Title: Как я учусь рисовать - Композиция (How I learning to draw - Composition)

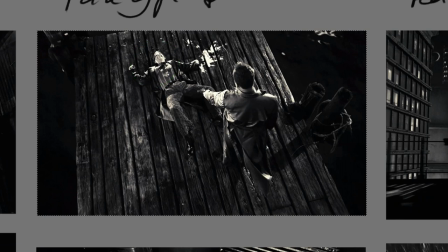Тогда это будет злодей, но он отображен в первую очередь. Я вижу его, то есть я чувствую угрозу с этой стороны и не совсем сопереживаю этому персонажу.
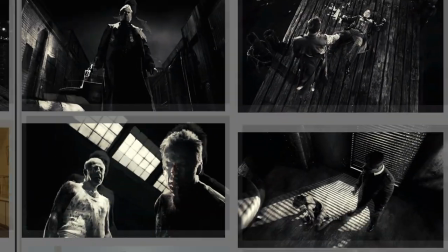Это, опять же, мое личное мнение. Та же ситуация здесь, например.
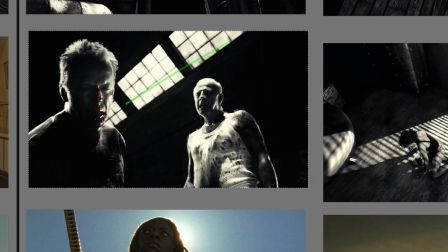Посмотрим, как это работает здесь. Есть направляющая. Есть первый персонаж. Есть этот персонаж. Я видел похожий кадр из детективных сериалов.
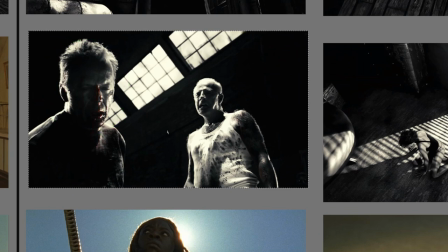И я точно помню, что злодей, преступник сидел здесь. А главный герой, полицейский или кто сидел, стоял там. И даже если ракурс был примерно похожий снизу вверх Я воспринимал этого персонажа как злодея И не совсем собереживал ему Но
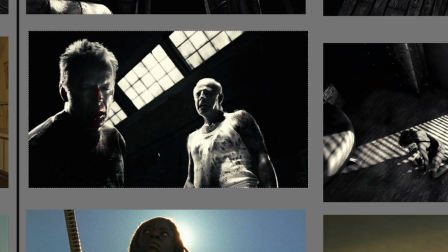в данном случае кадр неустойчивый Именно потому что здесь больше акцентов Этот акцент притягивает к себе внимание И мы этого персонажа не сильно воспринимаем Всерьез Хотя у него тоже есть некие акценты красные Но они не сильно заметны, например, как здесь
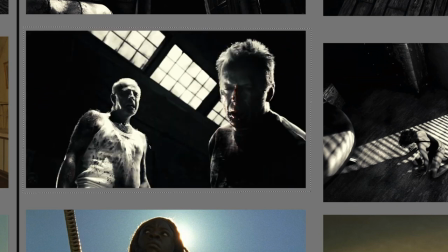Но если мы вернем ситуацию обратно, все становится на свои места. Мы считываем картинку слева направо и четко представляем себе, что отсюда исходит угроза сюда.
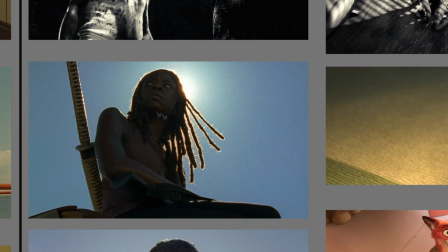Если мы повернем вот эту сцену, насколько она будет читаться как положено.
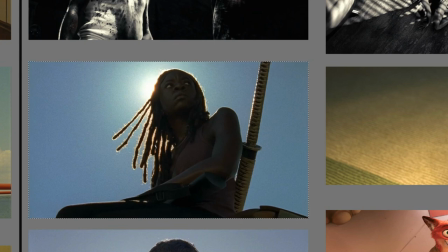Я воспринимаю это так
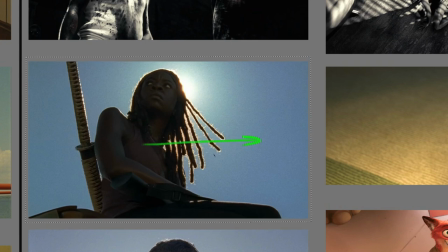Здесь персонаж едет вперед А здесь возвращается
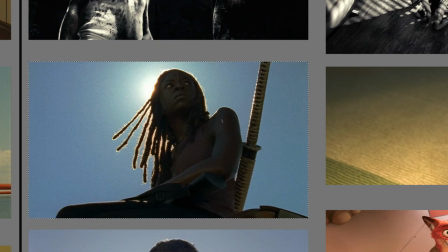И смотрит в будущее Что вот скоро он сейчас заберет что-то И поедет обратно Я никакой угрозы не воспринимаю Это достаточно статичный персонаж Статичное положение
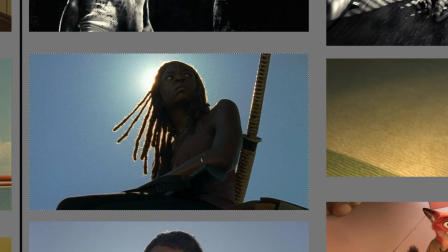Просто потому что он расположен по центру И опять же дверной глазок Мы видим взгляд в первую очередь И тут целое контрастное пятно Оно заставляет нас рассматривать персонажа Рассматривать лицо
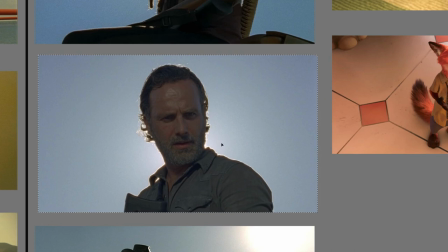Та же ситуация и тут, мне кажется Никакой реакции То есть я воспринимаю себе эту ситуацию одинаково Что так он смотрит на меня,
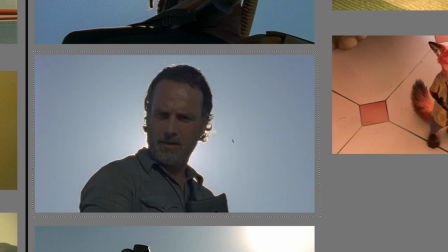что так Но есть небольшое Все-таки разница небольшая есть Если так,
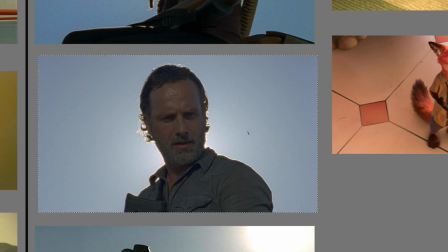он смотрит как бы на нас, рассказывая какую-то ситуацию, рассказывая какую-то информацию, то здесь он нас спрашивает
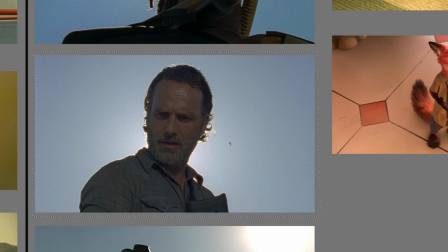Типа, тебе непонятно? Карл? Карл?
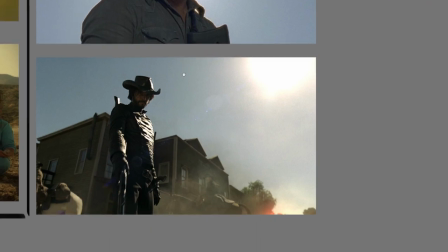Надо было сюда этот кадр поставить Что касается вот этого кадра, он тоже очень интересный и очень интересно рассмотреть в другой перспективе, в другом восприятии
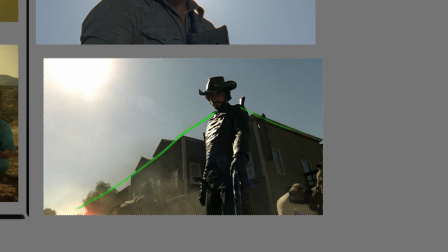Мы видим вот такую направляющую которая поддерживается здесь вот так и вот так и вот в этот момент я ощущаю острую угрозу от него он злодей почему я это ощущаю
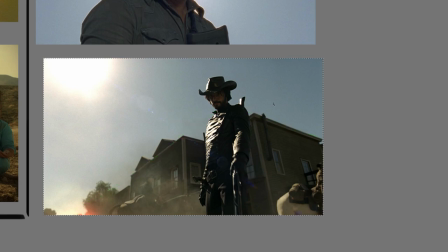я не знаю может быть посредством нас направляющих но я запомню вот этот момент и если мне нужно будет расположить какого-то злого персонажа или персонажа готового совершить какое-то злое преступление, убийство, например, я буду думать именно так.
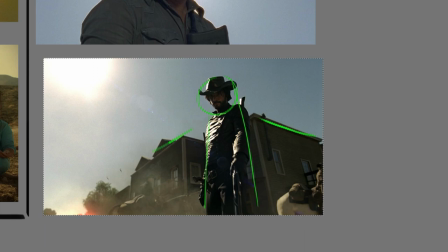Я буду располагать его где-нибудь здесь, посредством направляющих, создавать вот это вот ощущение, которое я сейчас испытываю.
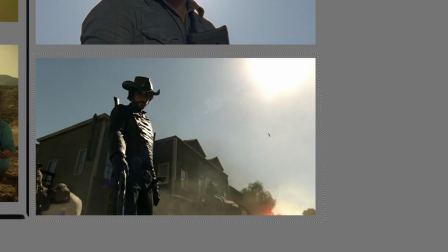Но если я буду вот так рисовать, то ощущение, что я испытываю какой-то страх по отношению к этому персонажу, исчезнет.